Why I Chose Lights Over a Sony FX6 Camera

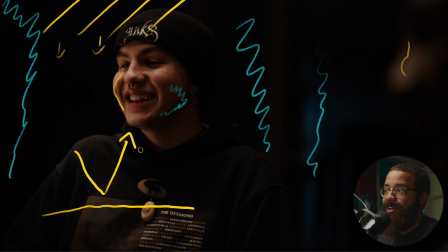485s
And the reason this looks blue is because we rated our camera at 4400 Kelvin, and then that pushes daylight into a little more blue color, and then we pushed it more in post with our colorist.
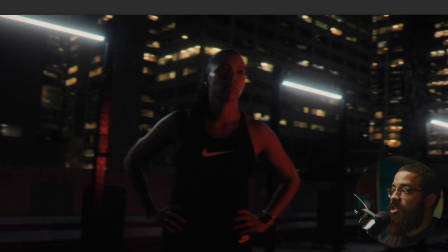494s
Last project we're going to be looking at was a spec project we did, and we shot this on the Sony FX6, and this was an example of using color play and practicals as well. So this was on a rooftop gym. And we wanted to take advantage of the racks that were set up here.
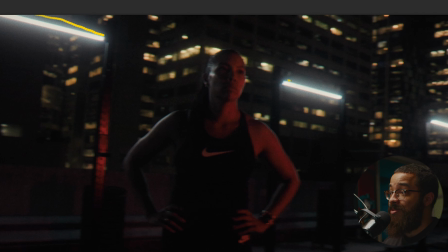510s
So we attached some Titan tubes with some magnets, and the magnets are the best thing when it comes to using tube lights, and especially these Titan tubes. So we have them all there, using those as our practical sources, and then also gives us a nice hair light to our subject here.
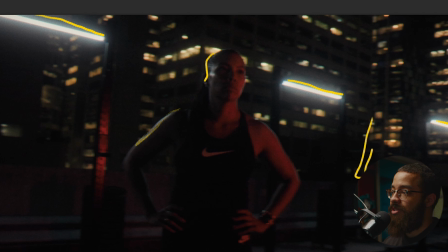525s
And then on camera right here, we actually have a set of 2 lights, and this is somebody holding them by hand, and then set to a red color. And then that's giving us that hard edge and then acting as a key light.
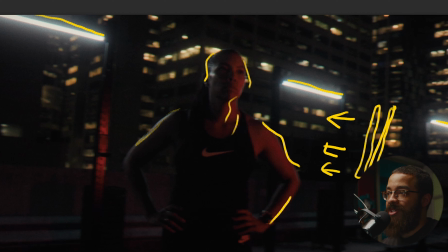543s
So a lot of these scenes were lit strictly by tubes because it's a very versatile piece of kit. And I like to use this when we're doing any type of color play because the colors are very accurate, and then I can fine tune them easily if I want more orange or a different type of red specifically.
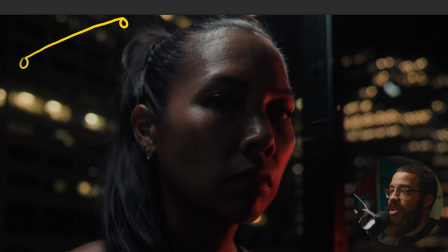558s
And this is our tight of their subject. So if you can imagine that overhead tube is right above our subject, which is key lighting straight from the top. And if you look up here on her head, it's a bit harsh, but as we slightly go down, and especially on her shoulders, it's a lot softer because it's further away.
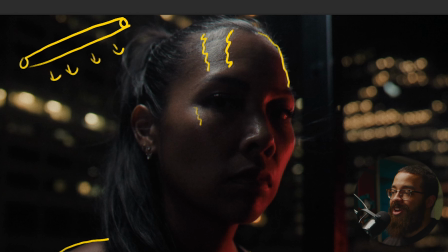575s
And then this was something that we were kind of working on the fly and getting a bunch of shots, but we could have diffused it, but also it kind of suits the look that we're going for. And then our key light here is those 2 tubes that someone is just simply holding set to that red color.
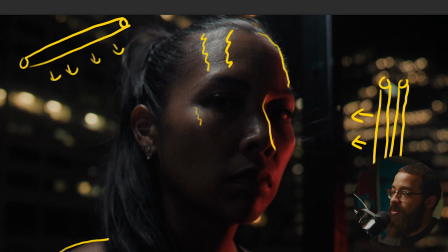593s
And then that's providing all that red here on her face. This is kind of a look, and this is what we're going for because it was more of a gym style and sports thing, and I like to randomly splash some colors of red. It doesn't really make sense in terms of why there's red there, but it was just a commercial and spec that we were making.
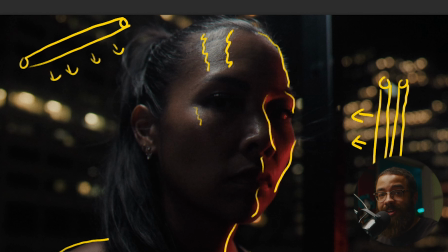610s
I just want to showcase how versatile tube lights are, and especially with the Titans, when you get a set of 8, you can put them anywhere, and there's a lot of times where I've used all 8 in a full set and gotten amazing results.
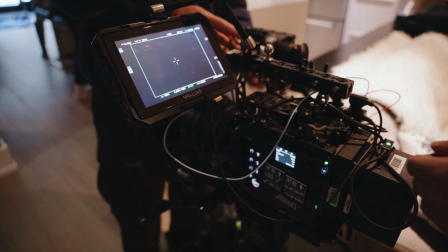621s
The overall point of this video is not to get sucked into owning the latest and greatest cinema camera,
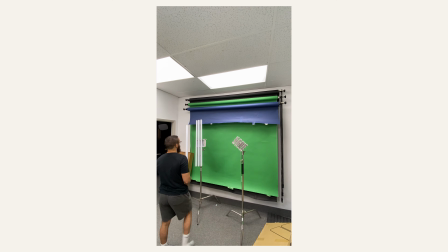625s
but to invest your money into gear, spaces, or service that will make you a lot more money in the long run. I hope this video helped you and gave you some insight in terms of investing money into equipment, because I wish I had this video when I started my cinematography journey. If you have anything you bought or you related to this story with a similar one that you have, let us know in the comments below. We'd love to hear from you guys. Thanks for watching, subscribe for more, and I'll see you in the next video.